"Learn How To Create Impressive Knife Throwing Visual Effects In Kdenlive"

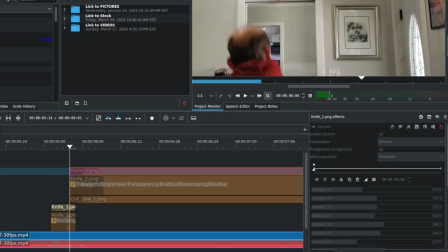[8:27]
The curvature of the hilt really just did not work with what I was trying to do with the head-on shot.
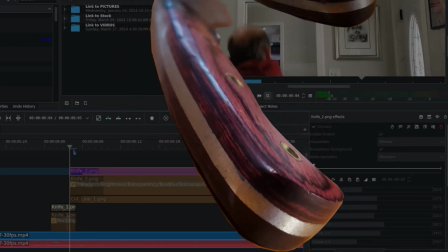[8:33]
So I had to bring in a second shot to do what needed to be done now it's big high
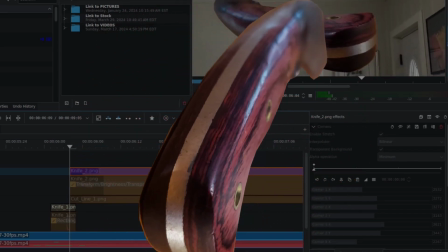[8:39]
res it kind of blurs because i took it right up next to it i probably should have backed off a little bit but again it's so far away in the shot you can't tell
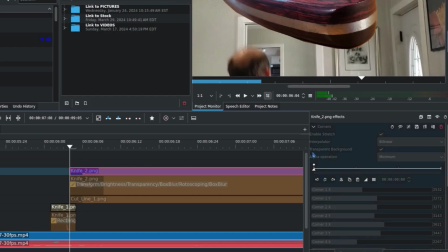[8:45]
things to plan and learn from next time so coming into this there's a couple of common things that are baked into it okay first off we're going to do the transform and the order as i mentioned
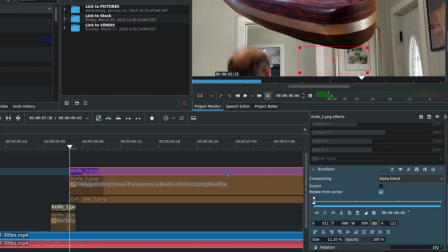[8:58]
it's important it doesn't always translate to how i'm going to explain it because they it translates
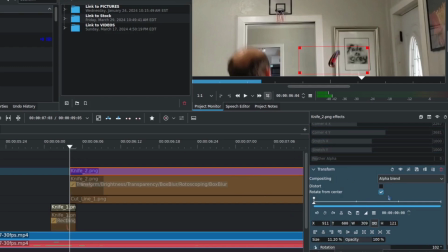[9:03]
it depending on the stack, but this is how it kind of works from the way the effect is built.
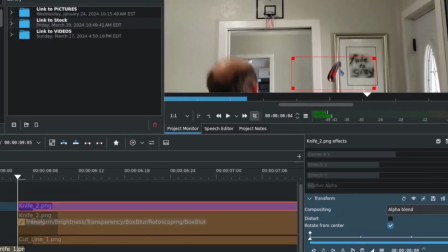[9:09]
So the transform first, because this looks a little bit more like the shape and the curvature I would expect it to be after I've thrown it that far away.
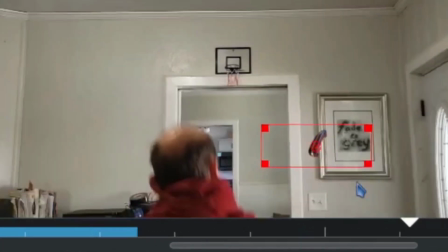[9:18]
And just to roll out, you can kind of see that that's in the distance a bit.
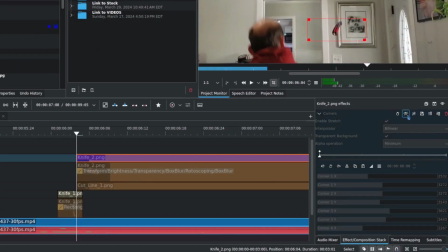[9:21]
I did use corners here because I wanted the perspective to be corrected just a bit more.
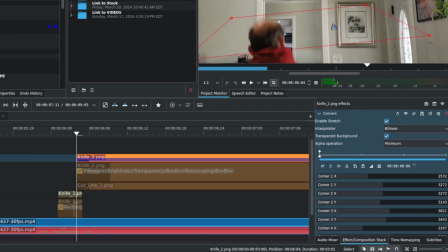[9:29]
All right, so I had to apply corners that also helps to make it just a hair smaller to fit far away as I was. I was across the room. It's hard to tell from the shooting of this, but I was a pretty good distance away from that wall. So then that fits together alongside with this,
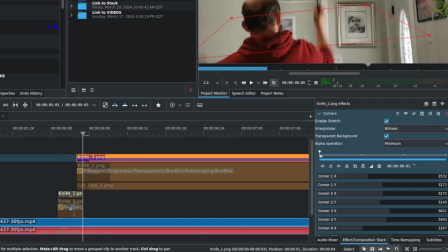[9:47]
where pretty much the object is thrown for the last piece of it in order to make it disappear, kind of blending between the two.
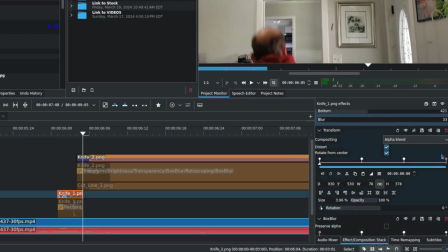[9:54]
What you can do with the transform is you can actually set opacity. So coming into this, you can see how opacity is zero in the final keyframe.
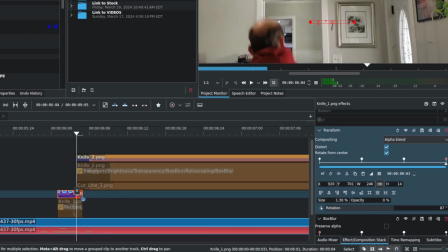[10:02]
That's because I am, while I'm using the motion to follow through and get up to that point, I don't want that frame to actually appear. I want to take over with this new object and use the new perspective that I've created.
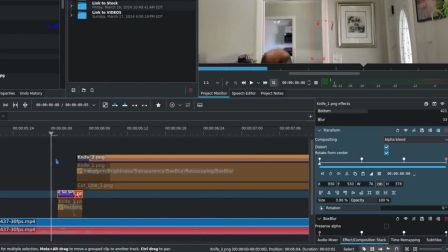[10:16]
So that's all well and good for having the knife move across space and twist a little bit and crash where I want it two into the wall.
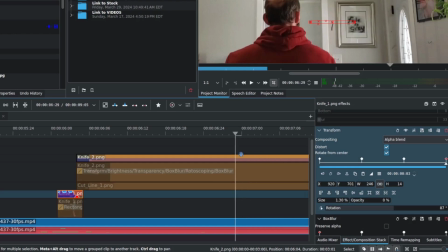[10:25]
There's some other complications though, like solid objects absorb and block light.
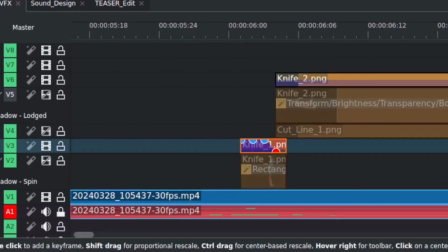[10:32]
That's a little bit tricky when you're throwing something that's supposed to be there and it actually isn't there.
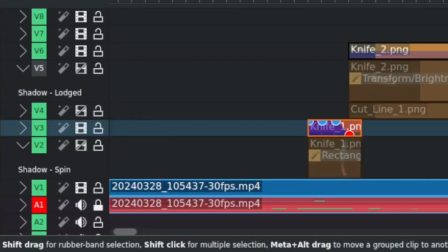[10:37]
So we have to put in some other things to create shadows. Now what I did over here is I took advantage of the track labeling. It just got a little bit difficult to figure out what track was what, so I would suggest that be used if you're going to break it down this way when you twist open a
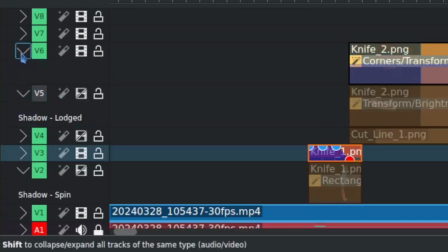[10:53]
track you can give the track a name and you can help keep track of what's the shadow what's the
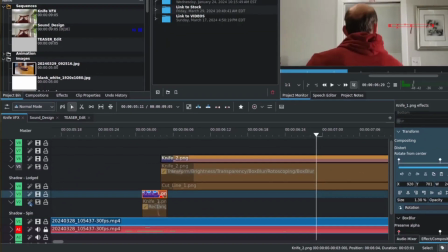[10:58]
real object and all that good stuff let's bring in the first shadow here i'm going to reveal that and let's take a look at what's here
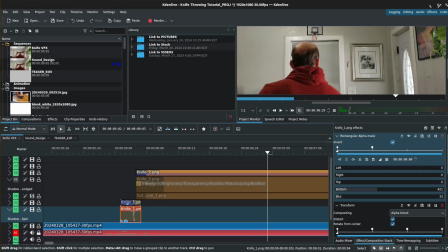[11:06]
now this ultimately what i did is i borrowed from the object that was already there it's going to use almost the same motion track with a little tweaking and i'll show you what the difference is but it's going to borrow a lot of the same things.
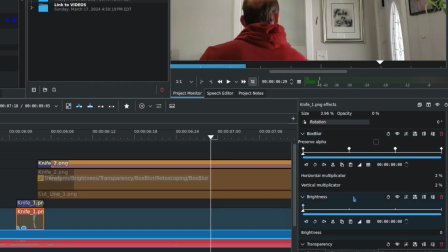[11:20]
The blur changes a little bit, the brightness changes because it's a shadow, so you essentially have to take away all the brightness, and I didn't bother with contrast because there's no need for it. We just simply need an object that is without brightness.
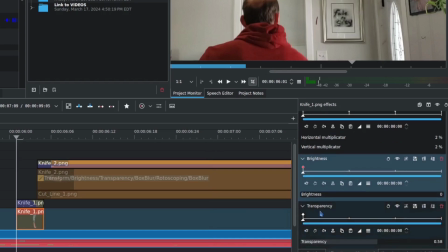[11:34]
We're bringing it all the way down to black. The transparency helped a little bit because it needed to blend in with its environment.
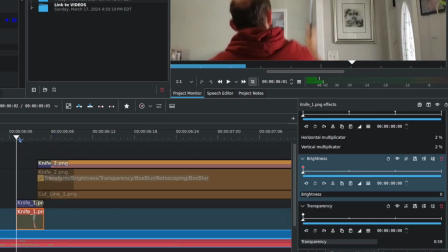[11:41]
Now, this shadow really only works with it kind of, the light is coming across the room. It's coming in through the window and it's bouncing into the room and you can kind of get an idea from this picture frame that the shadow is over here.
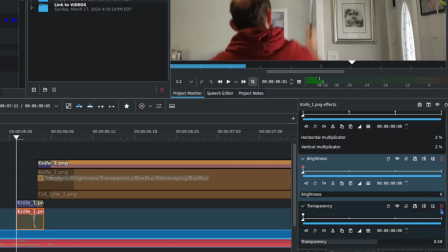[11:56]
So when I throw this the light kind of needs to travel along the wall a little bit
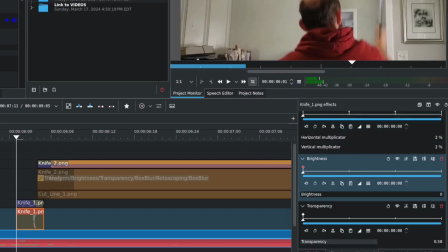[12:02]
and that is what I had to do using the same motion path but also bending it a little bit. All right I did some changing of the keyframes to distort it some.
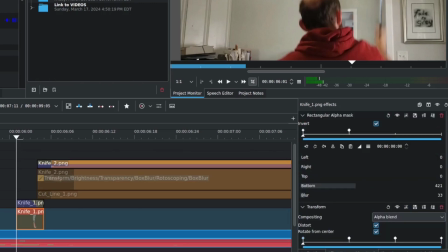[12:13]
I also had to mask out certain things because I I wanted it to appear at a certain time.
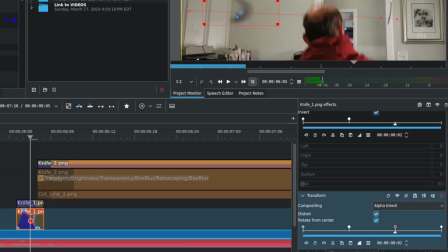[12:21]
And again here, as we move through, this has to show some curvature because as you saw, it is a curved blade. This is a kukuri if you're interested to know.
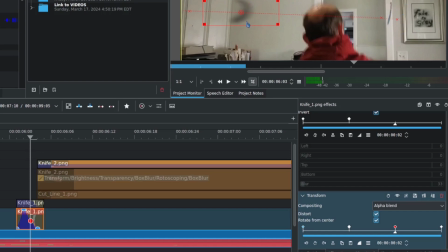[12:32]
But it has curvature and especially when the light is hitting it at an angle, you need to show that in the shadow. Light travels in a straight line. It's blurred because the object is in motion and again we have to kind of borrow from the fact that this is moving.
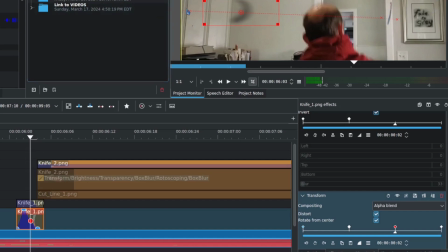[12:45]
We shouldn't see it clearly because it's moving that fast so the motion track follows in and then connects with the wall at which point we need to introduce a second shadow and of course it's not going to follow the same perspective and rules so we have to give it its own shape and
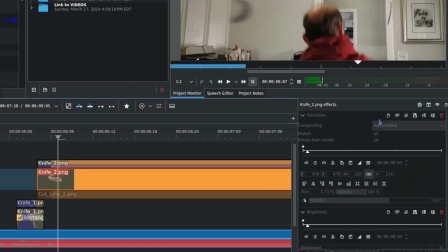[13:02]
curvature and marry it somewhat if you will to what's there so that involves some transformation some manipulation of matching it up.
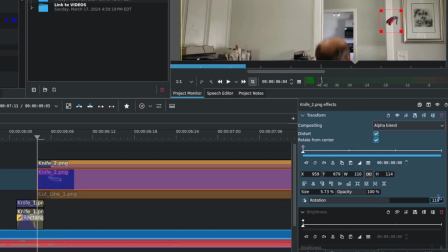[13:13]
That also means we need to play with the brightness.
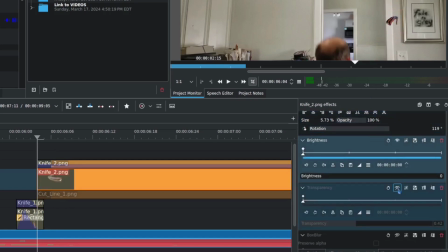[13:18]
It means we need to play with the transparency just a bit because it can't be perfectly black.
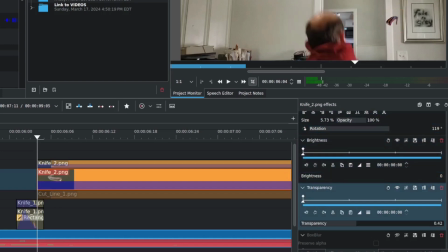[13:22]
That would be a very stark lighting conditions and that is not the case as you can see with the shadows that are there.
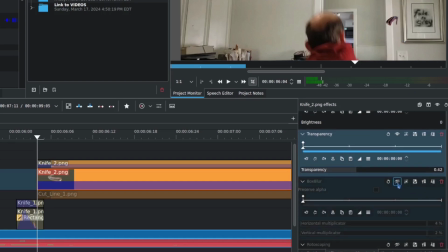[13:29]
Also need to blur it a little bit because it's not a perfect match.
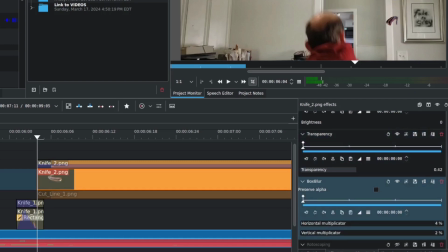[13:34]
There's a little bit of light refraction and reflection around the things around it and that causes the shadow to distort a little bit.
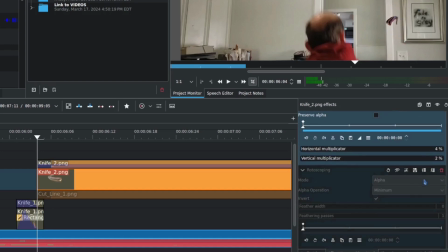[13:40]
That's why the blur helps with that. Rotoscoping is meant to be a mask.
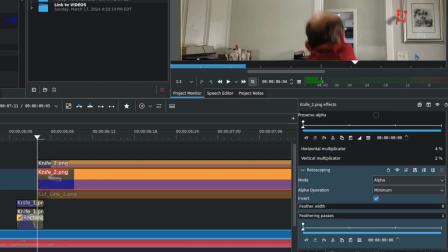[13:45]
It was just too difficult to work with the edging, the shape mask that I had worked with before. So this just gave me the ability to mask out a specific piece and I could see where it was and that worked great. The problem is that with the knife, I needed to get rid of part of it. It's in the wall.
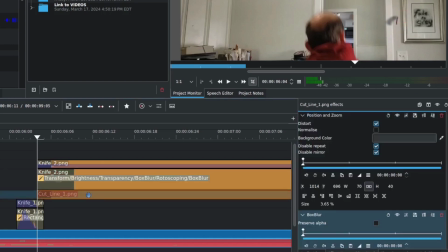[14:03]
It's embedded in the wall. So then there is one more piece of everything here. We've got the throw, we've got the shadow that follows the blade we've got a shadow that connects when the knife is in the wall so the last piece of this here really is that I have to show or suggest that the knife is actually embedded in the wall it's not enough for me
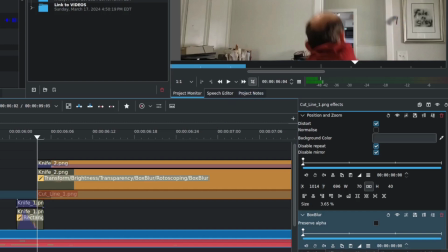[14:21]
to hide part of the shadow part of the blade and do that what I need to do is actually put a cut line in there which is what this is and this is just a simple straight line that shows the blade has actually entered the wall I can try to get in a
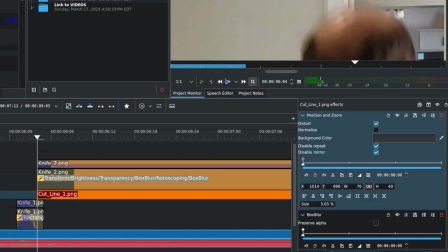[14:38]
little bit closer here. See that?
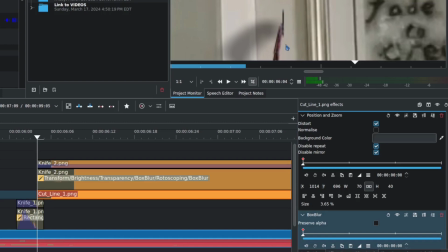[14:42]
So you can see how that is literally just a line that is in this case stacked behind, if you will, the objects that I've put there just so it matches up with reality somewhat. And a little bit of blur to blend it in a bit because it's a distance and it shouldn't be stark perfection of focus.
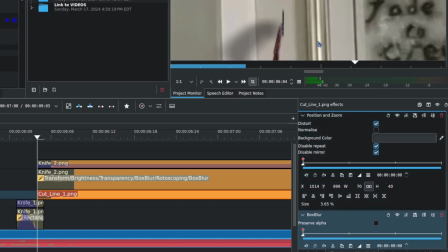[15:02]
It's away. I'm in focus. This is in the wall that's the distance so to speak. The position in zoom is very similar to a transform. It can be used just like a transform in many ways except it doesn't have rotational control or opacity.
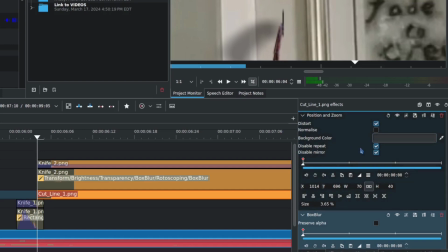[15:16]
It's more of a simplistic move and I like to use it in place of that sometimes because it scales better in my opinion.
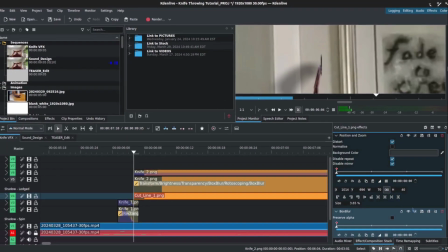[15:25]
But I didn't need rotation, didn't need any of those things, so I just dropped it in a bit to position it with position and zoom.
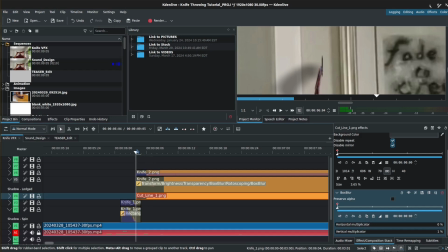[15:33]
So those are all the pieces of how we compose the effect with throwing it.
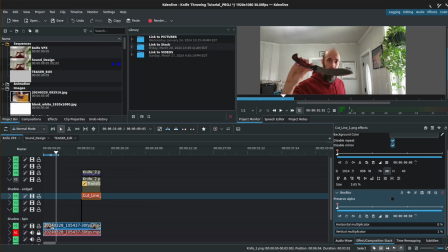[15:39]
And there's another element. There's sound, of course. That's a whole other animal trying to make it convincing of the movement and connecting with the wall. What I did is I broke this down using sequences along the left here to get into things.
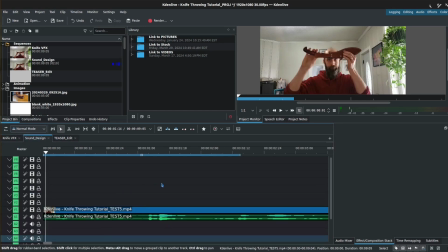[15:54]
And the sound design, that's just what I just said. You're matching up appropriate things to what goes on and selling it.
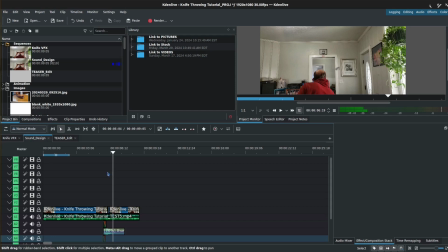[16:03]
One other thing I did do here though, which I'll mention because it's in this track, is I added kind of a rumble of things.
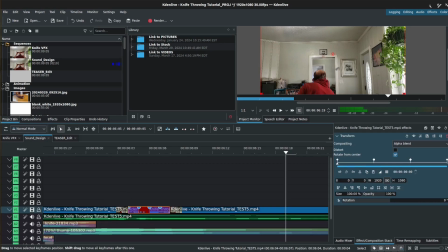[16:12]
I kind of felt like it would make sense if I just threw something with that much force against the wall that the camera may have felt it through the floor through the walls.
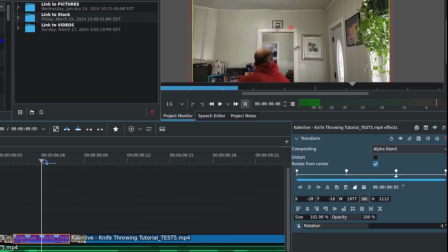[16:21]
So I added a little post-camera shake using a transform,
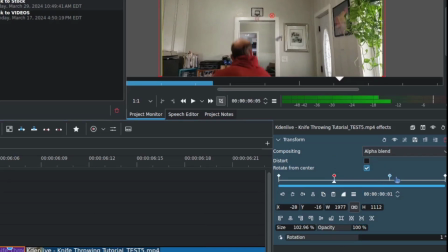[16:25]
rotating a degree to the right, to the left, and I had to zoom in just a hair, just about 3% to get this so you wouldn't notice the black edges around and then return back to normal by the end.